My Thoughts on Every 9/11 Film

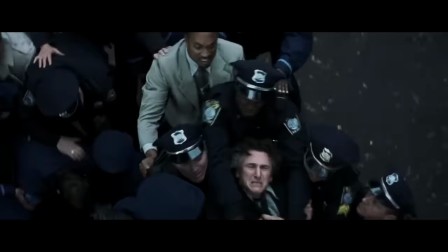And there it is.
So do I. Those shouting match scenes exist because shouting means acting and acting means Oscars.
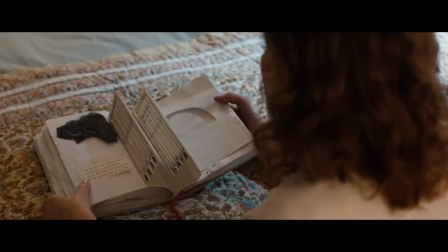I said I don't find this movie offensive, but it is rather sad that the filmmakers saw the double-hitter of 9-11 and autism and thought that meant Oscar gold.
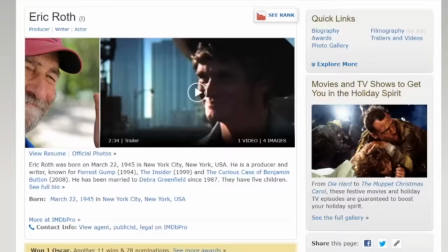For 25 years, we've seen films desperately try to replicate the success of Forrest Gump. Wait, this was from the writer of Forrest Gump?
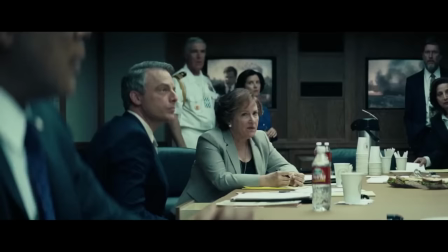1.5 out of 5.
You have authorization to shoot down any aircraft deemed a threat.
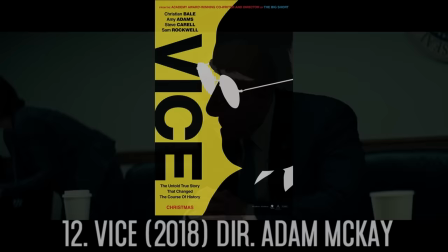Presidential authority? That is correct.
12. Vice, 2018.
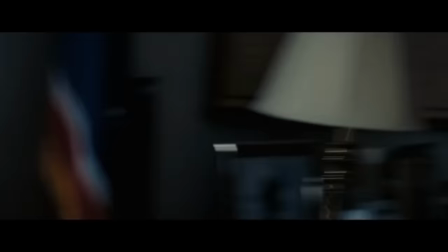Director Adam McKay. Vice is pushing the criteria, but I do consider it a 9-11 film.
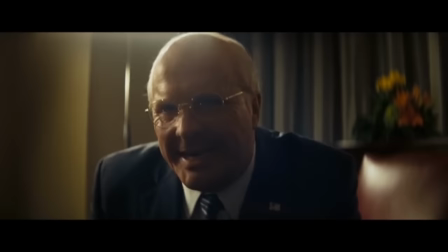What terrorist attack would you have let go forward so you wouldn't seem like a mean and nasty fella?
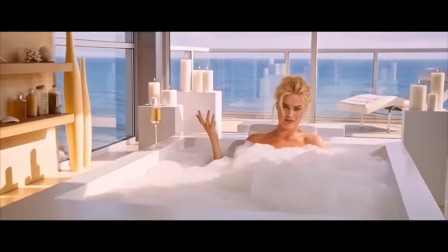This was my most anticipated movie of the year, and I loved Adam McKay's prior film, The Big Short.
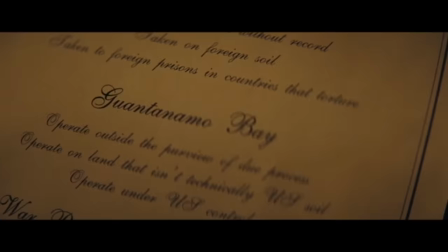But Vice is a letdown. Everything that worked in The Big Short falls flat here because of one key difference.
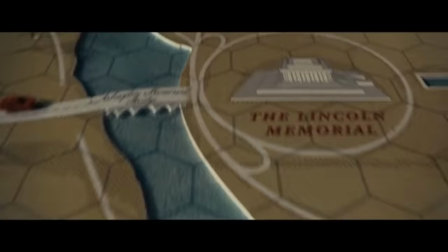Vice talks down to its audience.
I would say that libtard.
Amazing performances and some really creative storytelling can't save a movie when it pretends to be smarter than the audience.
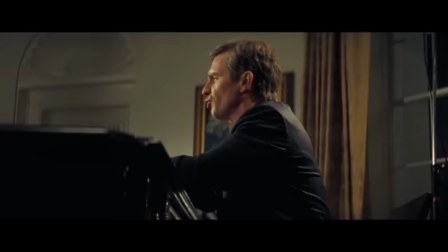I can't wait to see the new Fast and the Furious movie. That looks lit.
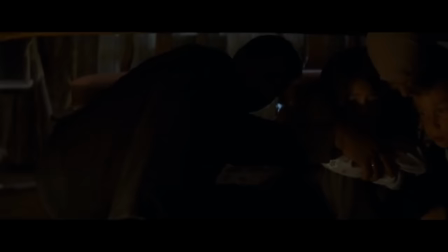Vice presents the Iraq War being a bad idea like it's a new concept the stupid viewer is just now being informed of.
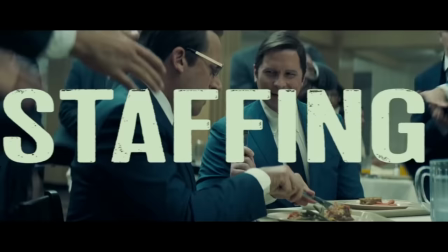It doesn't work, and in the end, I think even the filmmakers knew that. Watch the deleted scenes and you'll see they removed a musical number.
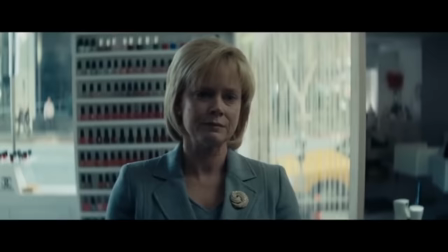They went hog wild with ideas, and the end result is a mess. If it were for just the 9-11 scenes, Vice would rank much higher on the list.
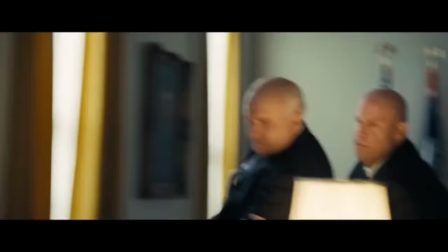These are the best parts of the movie, and they do a great job not only showing the madness of that day, but contrasting it with Chaney's cold and calculated response.
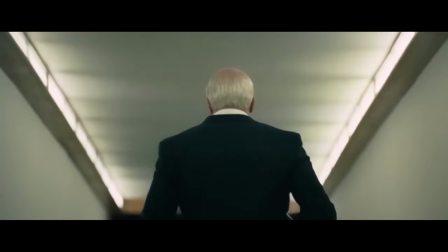Fails great as always, I like stylized movies, but I think the serious scenes are the only ones that work here.
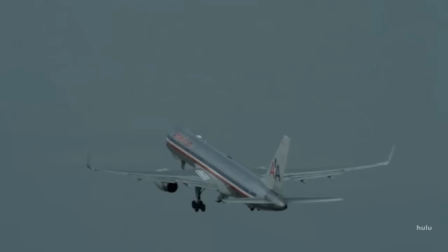Spilling forfeit ruby jelly treasures!
1.5 out of 5, see it if you're interested, but even if you like it, it's no big short.
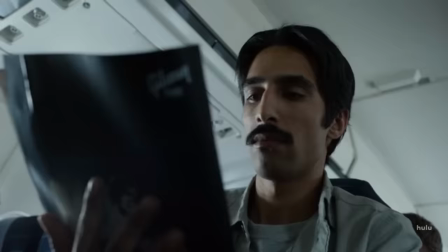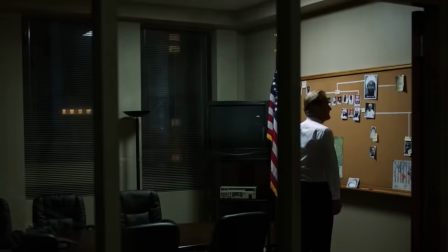11. The Looming Tower, 2018.
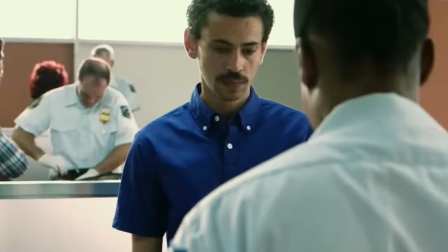The Looming Tower follows FBI agents through the years leading up to 9-11 as they investigate terror attacks and attempt to stop the big one they know is coming, despite a lack of cooperation from the CIA.
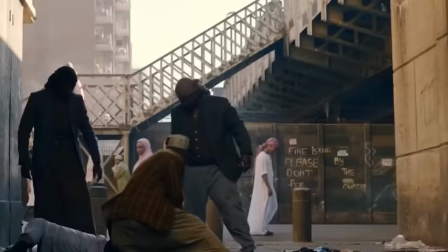I had a co-worker first recommend this to me and say, oh, you're going to be so angry because of what this series shows.
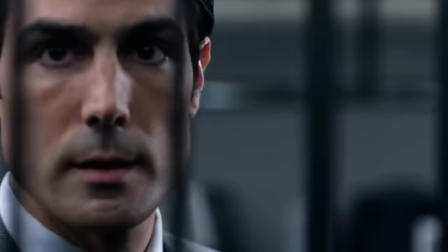I was angry, alright, but not for the reasons he thought. Three cardinal sins here.
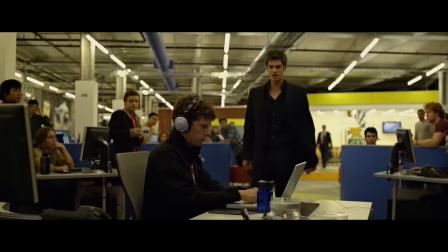The social network has ruined the biopic genre because everyone thinks they're Aaron Storkin now and tries to write like him.
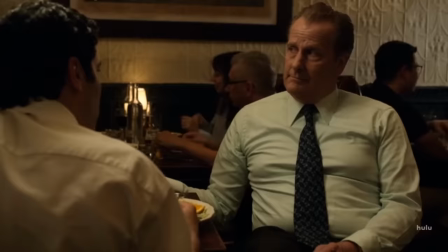The I am very smart exposition writing here is so removed from reality.
It's like the Mercury theme in Terminator 2.
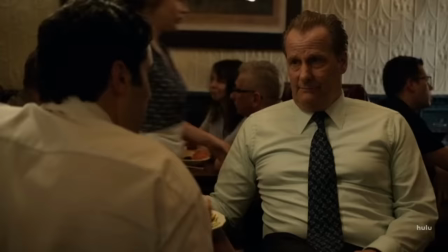Never saw it. In the movie the enemy, the T-1000, which is an android assassin played by Robert Patrick,
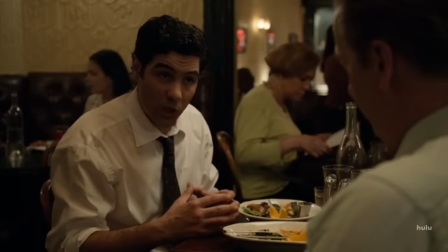has harnessed the properties of liquid metal, which quickly disperses and reconstitutes.
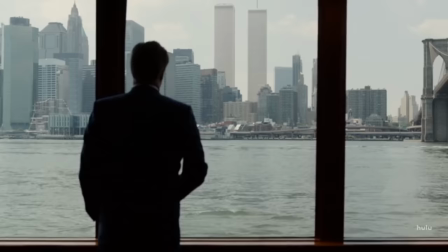Therefore, he is virtually impossible to defeat. Bin Laden is espousing an ideology that exists at the cellular level.
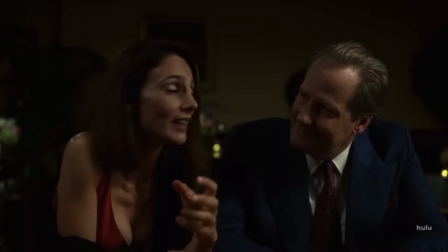After Jeff Daniels gets hired as the head of security at the World Trade Center, his girlfriend says something like, As a kid I went to the restaurant in the North Tower.
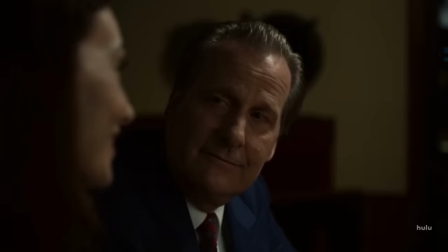That's the 107th floor, all the way up top. Lady, he knows the restaurants at the top of the building.
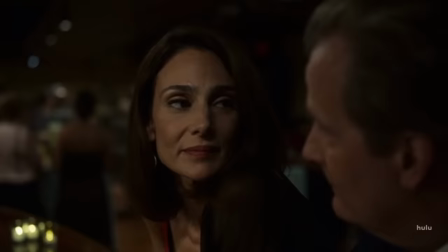He is literally the head of security there.
Are you afraid of heights?
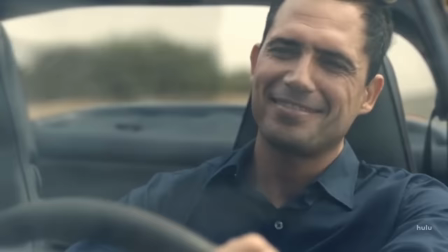They tried the humanized Mohammed Atta and the other terrorists, and as a result, basically every scene of him is unintentionally hilarious.
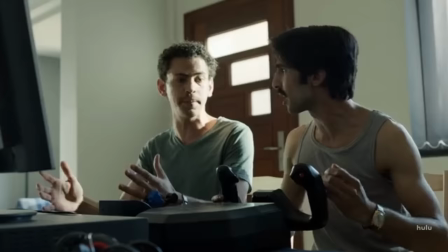He comes off as a Clark Griswold of a group of hijackers. Finally, it's a historically inaccurate portrayal of a time period all the writers lived through.
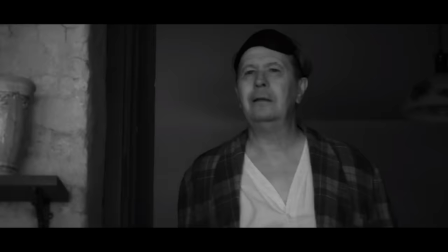That last one kills me. I'm actually in support of simplifying and condensing moments in nonfiction stories.
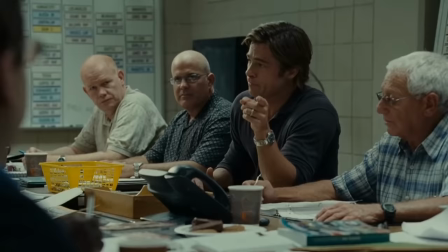I don't care if Abe Lincoln didn't say that quote for another year, because it's in his character to eventually say it.
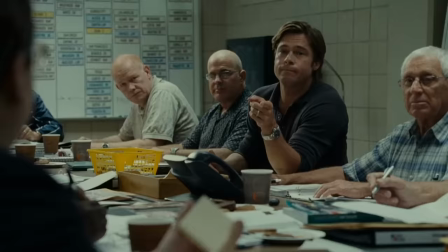I don't care if people are combined with the one composite character, because it would be too complicated to follow multiple characters.
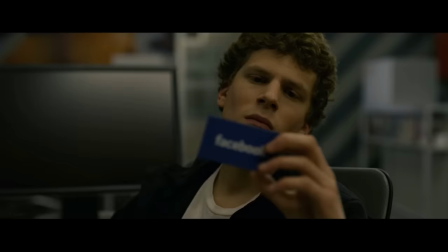What bothers me is changing history to serve an agenda. The social network has so many fictional additions to the life of Mark Zuckerberg, but they're all in character.
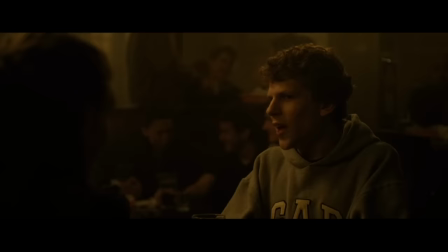Zuckerberg never went on a date with Rooney Mara. But if he did, he would have been a jerk with an overinflated opinion of himself who would wear cargo shorts.
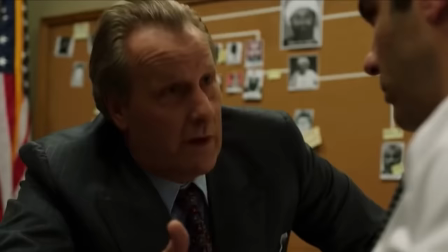That's why the social network works. It gets that right.
I don't understand. Which part?
The looming tower is not within character, and it's actually offensive in how it portrays some events.
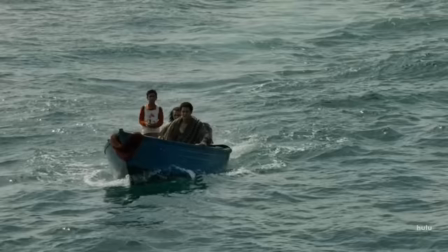The bombing of the USS Cole in particular, where a child joins a terrorist in their suicide mission.
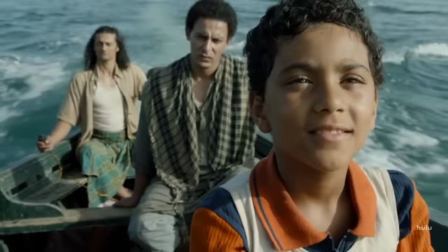No children died in the Cole bombing, and it's so offensive adding a child to the terrorist team to generate... sympathy?
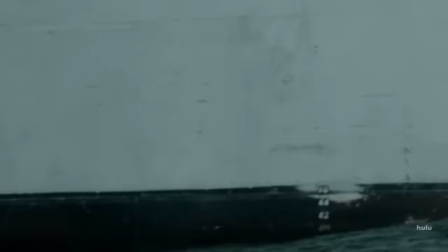I don't know.